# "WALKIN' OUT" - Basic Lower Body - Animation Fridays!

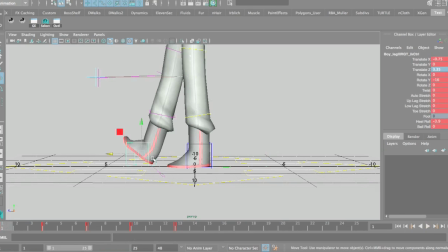(8:00)
Basically, what'll happen is that because it's made contact with the ground, in real life it won't go anywhere, so we want to make sure it has this equal motion going back to the roll-off point. So keeping it linear in a cycle will make sure that it keeps a relatively equal position to the other parts around it.
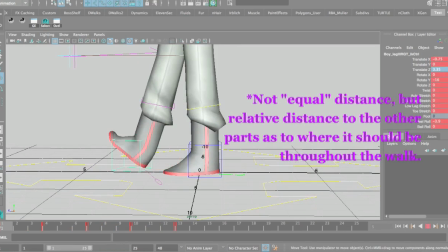(8:18)
Other than that, basically, it would roll down there.
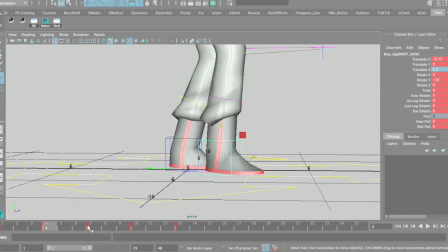(8:22)
It would stay in that kind of same roll-down position of those values right there.
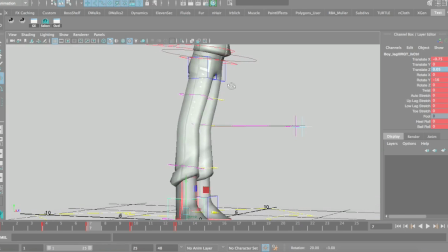(8:29)
Obviously, the leg here is a little bit broken, so we're probably going to have to lower the hips a little bit.
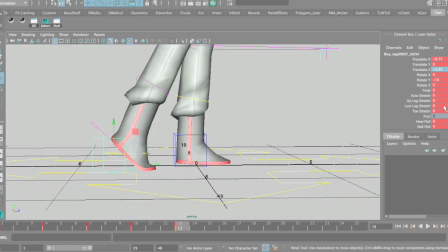(8:33)
And then by the up pose, it's going to start rolling around the up pose. So we're going to add a little bit of value there. So basically, rolled for contact, 0 for the ground, or for the down pose, 0 for the passing, and a little bit of roll for the up pose.
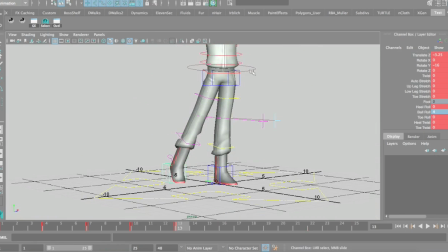(8:52)
And then a lot more roll for the other contact pose. So what we're going to do to make sure that these poses look pretty is that we're going to go here,
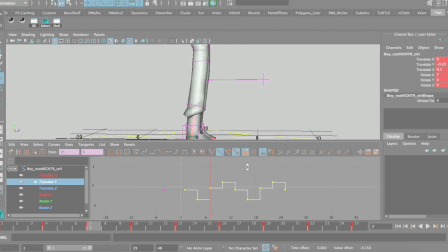(9:02)
and that we're just going to drop these down a bit. Now remember, this is the passing pose. This is when all the weight of the hips is on top of that foot. So we want to make sure that this leg is straight during the passing pose.
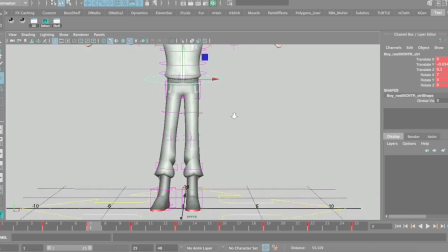(9:15)
And what we're also going to do, just to dive into this territory, is we're going to grab the hips, and we're just going to move it right on top of the leg. Now we don't want to move it exactly on top. Pretty much just kind of showing this is that to know if the hips are going too far,
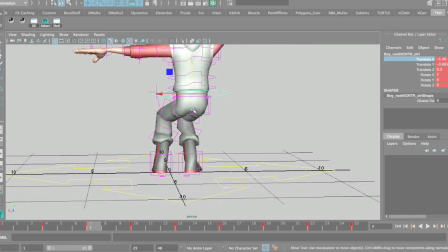(9:31)
basically the center of the hips will line up with the center of the foot in a horizontal fashion. So if you're going other than that, like farther than that, then you're going to be off balance. So you want to make sure that, you know, the hips go over a bit, maybe not too far.
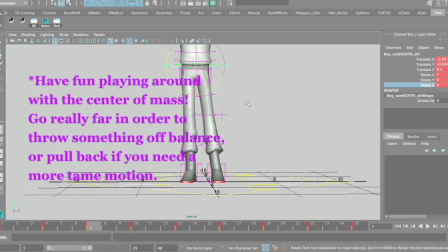(9:45)
So let's just say that's good enough. And then we also want to rotate in the Z axis a bit because we're going to have our lazy leg coming in.
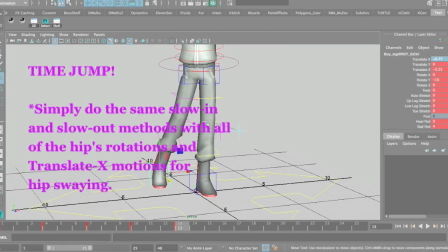(9:53)
So let's say 1 and 5 are good there. So basically, we have all that kind of layered out, and kind of looking at our hip to leg ratio. We have the hips forward with the leg in contact. We have it in down where we have a bit of a bend and the hips are going back.
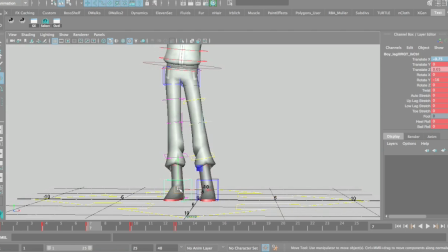(10:07)
We have it in passing where the leg is straight and the hips are on top of the leg the one leg that is standing on the ground only, with it rotated down for the back leg. Then we have it in an up pose, which, ooh, we might need to play with that a little bit, because we want the up pose straight as well.
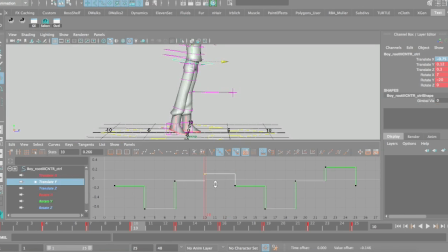(10:24)
Maybe we can actually play with the hips itself. There we go, and that way we'll have a little bit more of a curve into that.
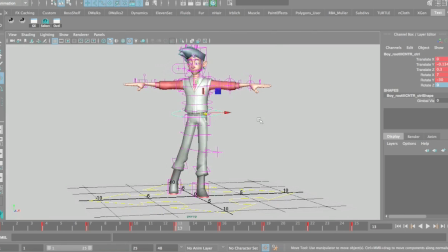(10:32)
So, for the most part, that's pretty much the foot on the ground. Other than that, we also have the foot up in the air, because it has to take a bloody step. What is a walk without taking steps? So, we're going to make the poses here.
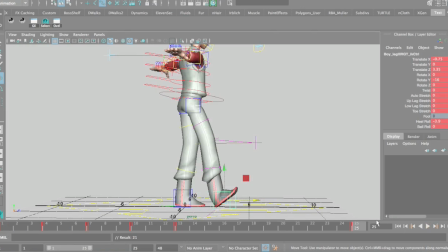(10:50)
Well, the first thing we're going to do is that we're going to make frame 1 the same as frame 25, because we want this to end and begin the exact same way. That's why they're called cycles. So then we're going to put a frame on 16 and 19 and 22 because we keep that 3 spacing.
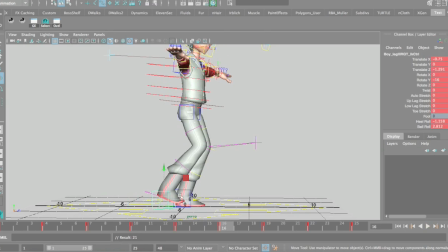(11:04)
So with the down pose taking a step, we're going to zero out these keys real quick. We want to judge the last step we were on. Now typically, what will happen, I'm going to keep the translations.
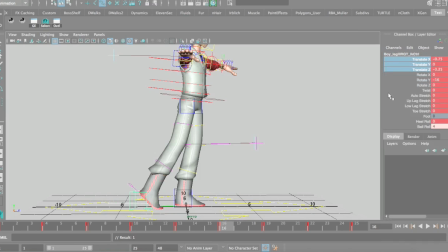(11:20)
Oh, not the name. I'm going to keep those translations. My computer does not want to explode on me. There we go. And instead of ball roll, we're going to do toe roll. Because at this point, the heel has made contact with the floor on the down pose, and this is about to take off.
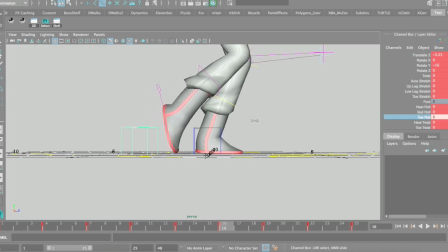(11:39)
Now, when you use toe roll, sometimes it moves a little bit forward from that little toe pivot position. So let's say that's good. And then we're just going to grab a translation. We're going to go back and forth between these two, and we're going to just move it back
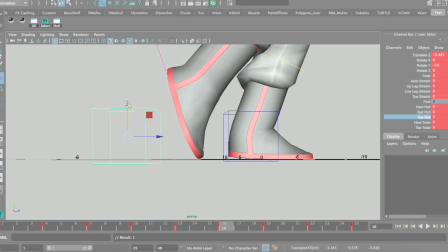(11:53)
just to try and get that toe from this point right here looking about the same.
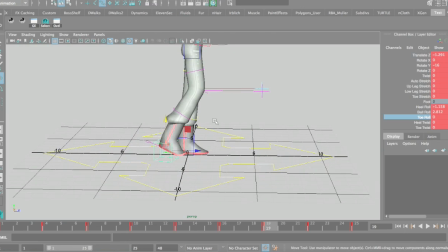(11:58)
So let's say that's good. Then with the passing pose, obviously the leg has to pass the other leg.